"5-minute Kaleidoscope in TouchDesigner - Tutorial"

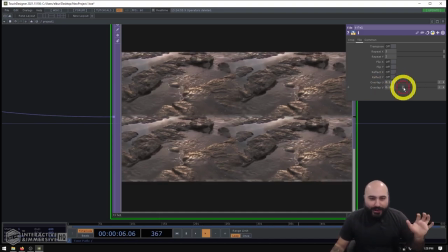4:13 Now, we can see that here as I kind of increase these sliders,
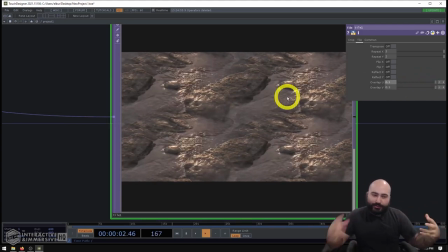4:18 it's scaling up and kind of blending that original source image together into something that's actually completely unique from the original one.
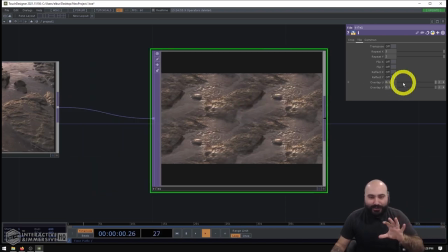4:27 Now, obviously, this doesn't look as interesting yet because our reflection is off. So let me turn these overlaps back to zero.
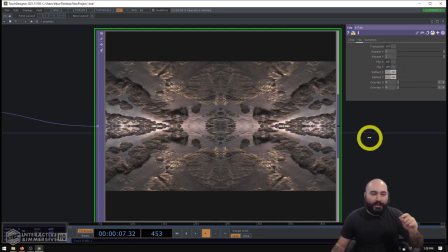4:33 I'm going to turn on my reflect X and Y. And now we'll notice that the real difference of these overlaps starts to become apparent, because right now with just the reflections on, we can see that we have the complete image from before getting reflected perfectly.
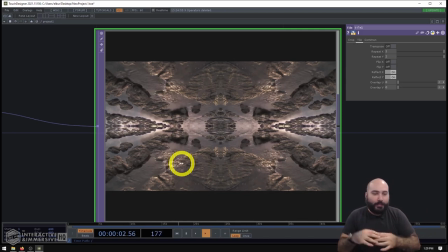4:49 But for a lot of the kaleidoscope effects you've probably seen online, there is a little bit of this data blending feeling going on to it. And that's where this overlap U and V comes in, because you can see as I start to overlap things, all of a sudden we get these areas
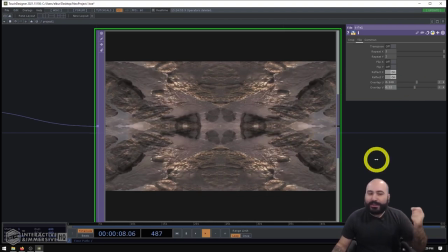5:05 that are creating patterns that didn't really exist in the original source material at all. And this can be really cool if you have a bunch of high contrast or high color content that you're feeding into this system, because all of those things are going to be blending over the edges and creating some really wonderful effects.
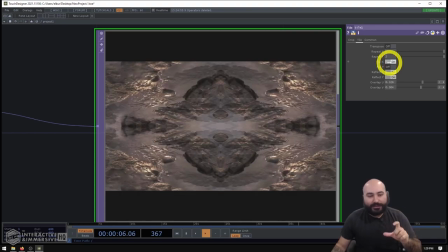5:22 Now, very similarly, you can also do something similar with the flip X and Y, except in this case, instead of worrying about the overlap,
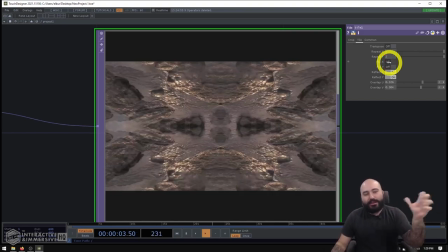5:29 what it's doing is just determining which points line up into the center and which points line up on the outside.
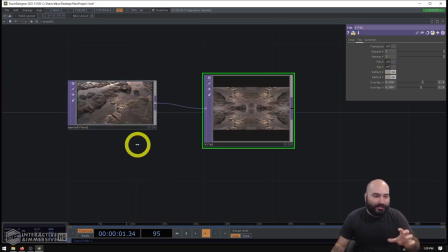5:37 So this can be just a great way if you have some content that maybe is, you know, more bottom left heavy or more bottom or top right heavy,
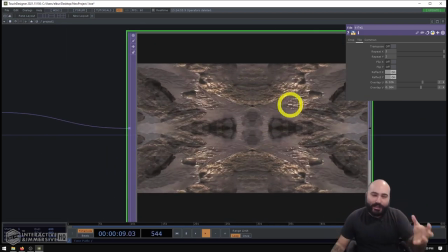5:45 and you kind of want that heavy density of information in the middle of your screen. These flip X and Y can be very helpful for that.
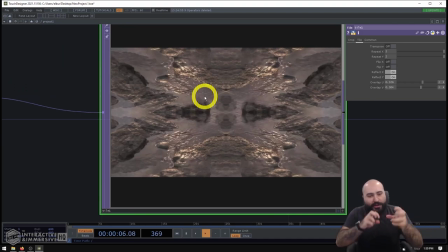5:53 So now we're kind of exploring the aesthetic here, but it still feels very static. And one of the really great things I've seen with like kaleidoscopes is this kind of swooshing motion where it feels like it's moving through planes or through different kinds of layering.
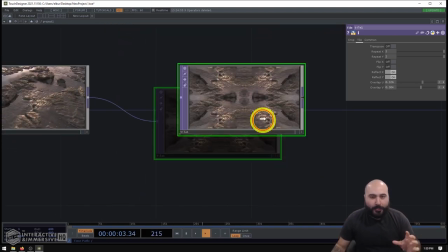6:09 And there's a lot of different ways we can do that in TouchDesigner. One of the easiest, I think, is to actually use a mirror top.
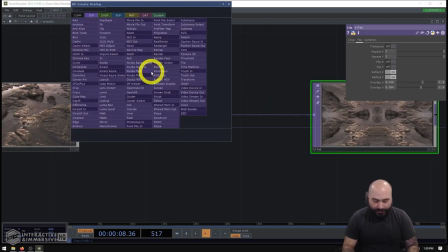6:16 So I'm going to go ahead and make a mirror top.
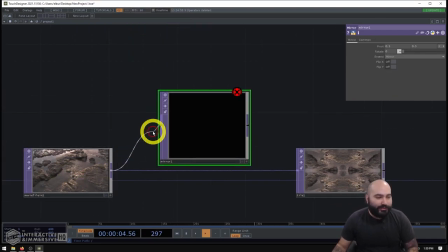6:22 And I'm going to put it in between my movie file in and my tile.
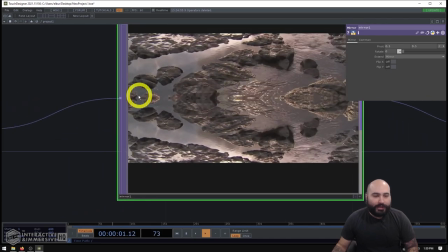6:28 Now, in this case, when I put it in, it's going to mirror along the y-axis.
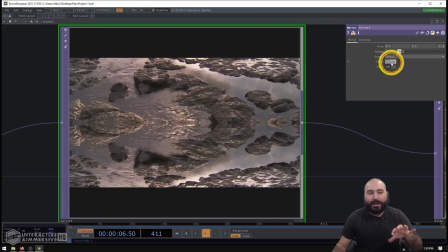6:33 And in this case, it doesn't particularly matter which way you want to mirror or any of that,
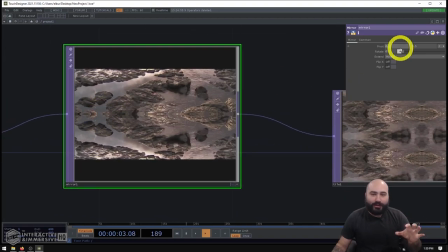6:39 because what we're actually looking to gain from this mirror is the ability to do a little bit of rotation here.
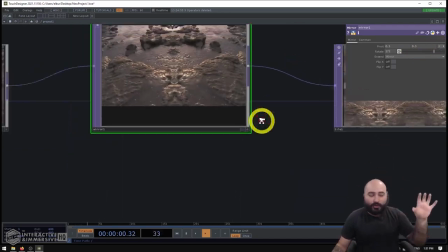6:45 And the nice thing about this mirroring rotation, which you could totally replace with something like a transform top or an over and a composite,
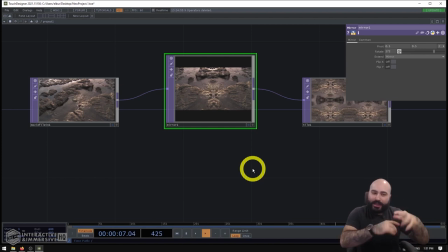6:54 you know, however you want to generate that kind of movement inside of your texture, is actually totally okay. But I find the mirror top is nice and easy,
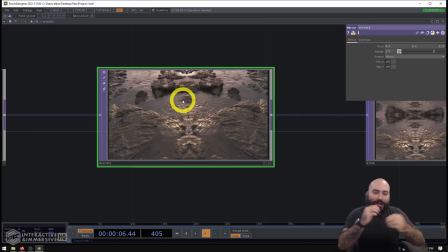7:02 and it further continues to build on this idea that we have where we want to take the information from our texture, but we don't mind if it starts to get a little bit overlapped and, you know, the data starts to mangle itself a little bit, because that's just going to turn into more and more kind of beautiful,
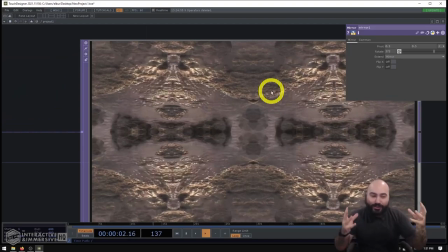7:20 complex patterns and new patterns emerging from that content.
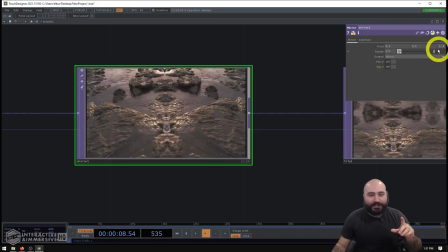7:24 So in this case, I like using the mirror top, and the effect that we can see from this rotation, when we look at it in the mirror top, not very compelling.
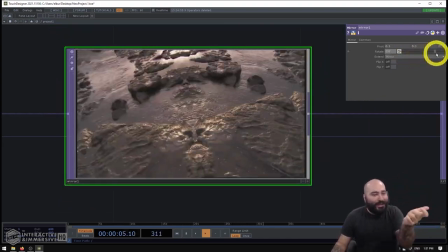7:33 It just looks like it's spinning the mirroring position around itself.
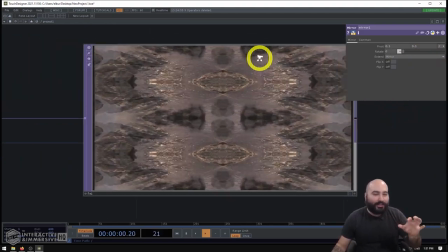7:36 But if we were to go to our tile and look at the tiling while we're changing this rotation parameter,
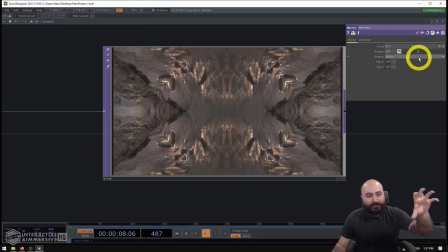7:43 then we're going to see all of this really beautiful kind of, you know, morphing between different areas of the image.
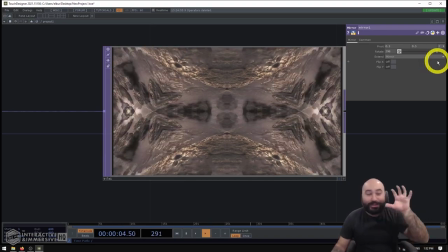7:51 We can see kind of this iterative patterns like leaving the center.
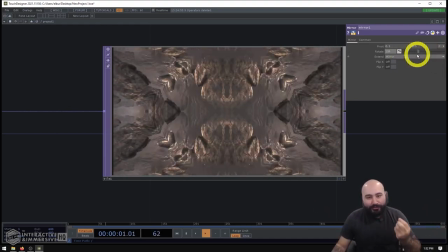7:57 So there's a lot of really interesting things we can do just by kind of moving this rotation, so that even content that may be still,
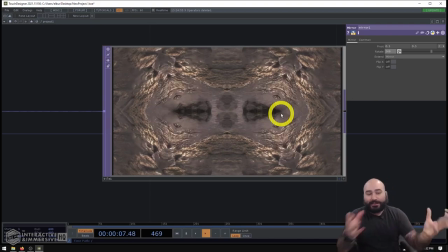8:04 you know, whether it's a still image or something like this nature footage that has a little bit of textural motion, but not as much actually overt things moving in the scene, this can be a really great way to kind of add that to those pieces of content.